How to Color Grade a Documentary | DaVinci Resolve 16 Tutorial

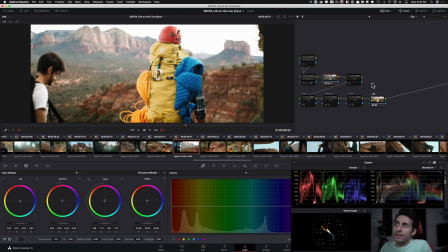(45:35)
So this is with my LUT, and then went in here and did my lift gamma gain, no temp or tint here,
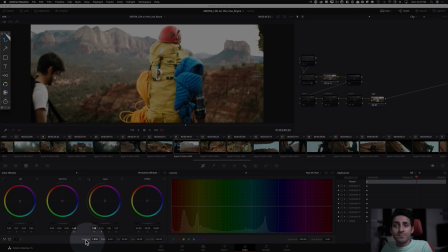(45:42)
and pushed my contrast quite a bit here, and then gain, a little bit, and then gamma went hard here, and then gain went hard here to create that separation.
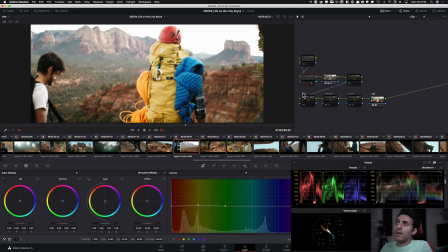(45:56)
And then once I did that, once again, for my second pass, I went in and just look at that.
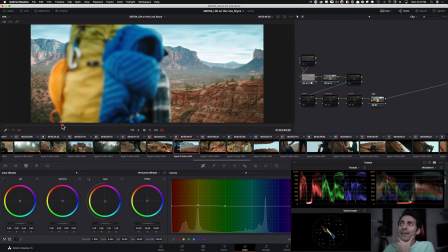(46:02)
I mean, come on. Just look at how much we were able to pull back
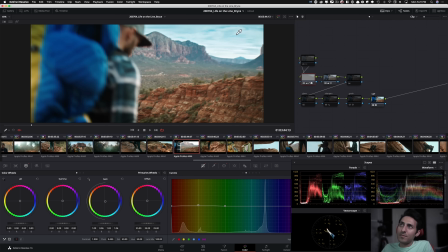(46:11)
before, after. So all that information is there. Okay, I'm not adding anything to it.
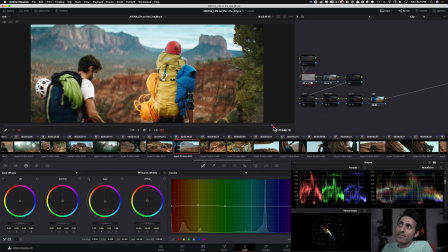(46:16)
Like look at it here to look at it there. That's why it's really important to work with red, white gamut and that, specific secret sauce that I talk about, because it gives you so much freedom to like create images like that, where you can do that,
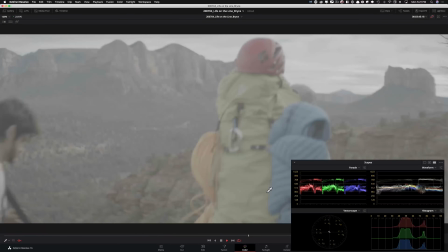(46:30)
like go from here, to creating something like this.
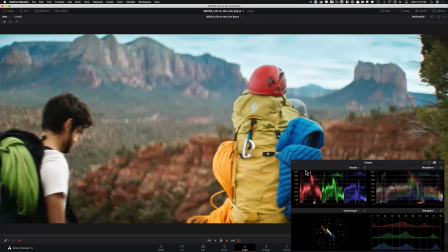(46:36)
And then that's what we ended up with here.
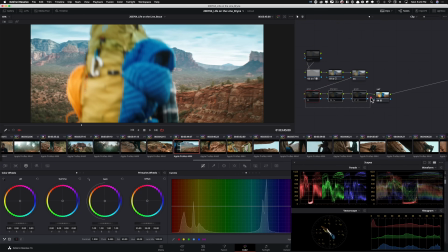(46:39)
And overall, you guys can still see like, I'm still keeping the entire operation really, really lean.
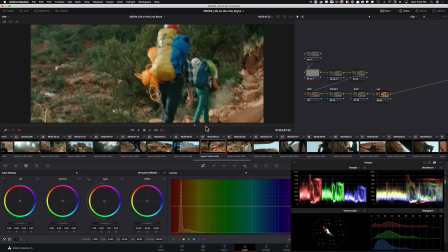(46:46)
Okay. And let's see. So I'm not going to show you this one.
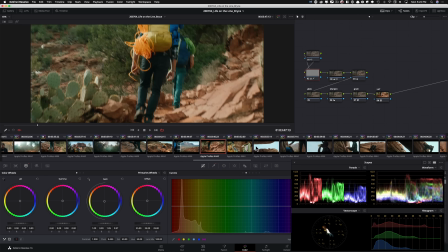(46:51)
This one is a pretty good shot as well. And then, like I said, that theme continued.
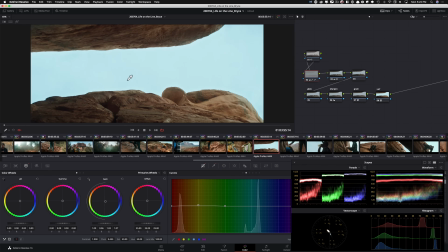(46:56)
So in all these shots, I'm pretty much just sky replacing. Like, I'm just grabbing the sky and then getting it in that world for it to match.
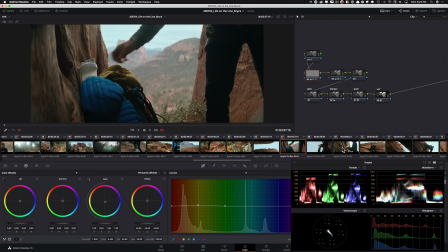(47:06)
So all these, right? So it's like then that theme was just in. Like I just really owned it and I just ran with it.
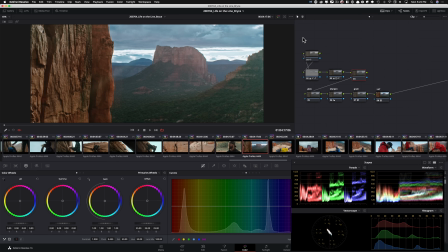(47:15)
This is a pretty good one. So let's break this one down. Here's the LUT.
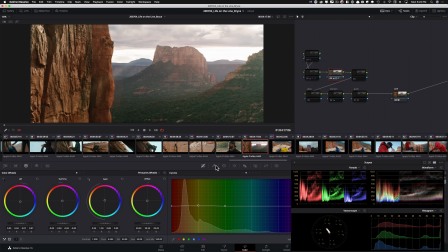(47:20)
And then here are my primaries. And I think I'm not. No temp tint here. I did do, I lifted my shadows and I brought down my highlights. And that effect is really powerful. If you have a shot like this and you want to create somewhat of like a HDR effect, it can really help you do that.
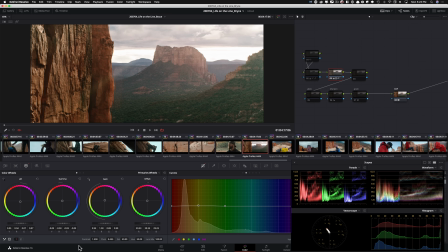(47:38)
Play around with it, get comfortable, and you'll get some insane results. Contrast, I pushed it quite a bit in this one. And then again, lift gamma gain actually went really heavy. So look at this. Like I'm really pushing the lift, and then gamma, adding more yellow, but pushing it quite a bit,
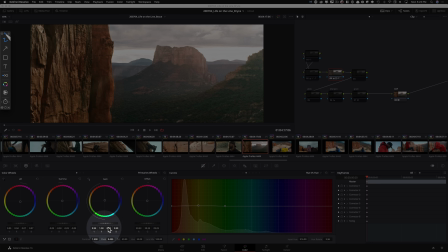(47:57)
and then gain again, like raising it and bringing the Y value down to keep some of the highlights protected.
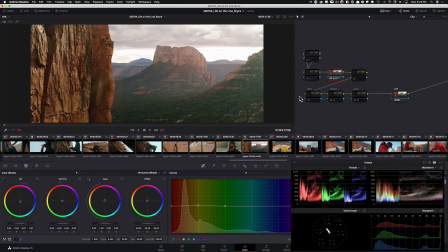(48:04)
But again, that was my first pass. And then I went back with my second pass and just look at it. I mean, come on. So look right here, what's happening. And then boom, what we're doing and how much we're protecting.
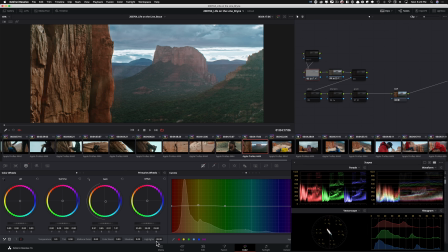(48:18)
And that's all happening with our highlights, just really pushing it back. And then gain, pulling the gain down, and then hue versus hue, just to, give the rocks the love that they deserve. And then with that, I mean, like, come on. You get what I'm saying?
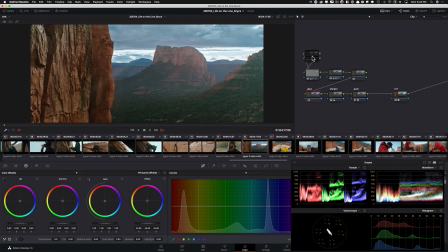(48:37)
So that was just that. Those were the two nodes that were used to create the look.
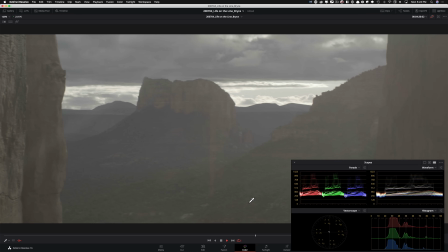(48:42)
And then this was the before. And this is the after.
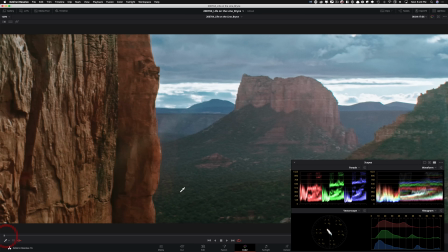(48:48)
So look at, with my lift gamma gain, how many colors I'm creating here, right? Because this can very easily be just like a wash, like a tint, because there's lens flare coming in and all that. But no, I refuse to do that. So I'm giving my rocks the colors that I want.
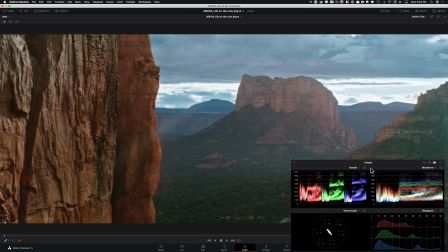(49:05)
And then that's contrasting teal and orange. That is contrasting with this green that I'm creating in my lower mids. And then when I picked my Luma qualifier and picked my highlights in my sky, and when I did the sky replacement, I then injected a lot of blue in there, like a cyan blue,
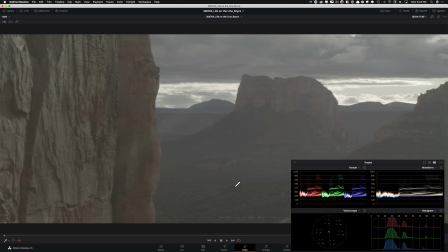(49:24)
to just give it another color, to like just stack it on top. So it's all stacking, and that's what we ended up with.
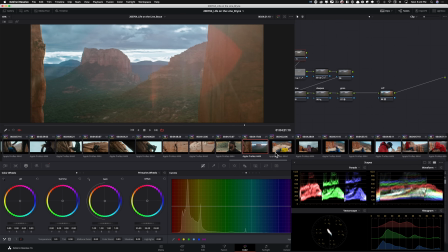(49:32)
So was very, very happy about this. Then even in this shot, right?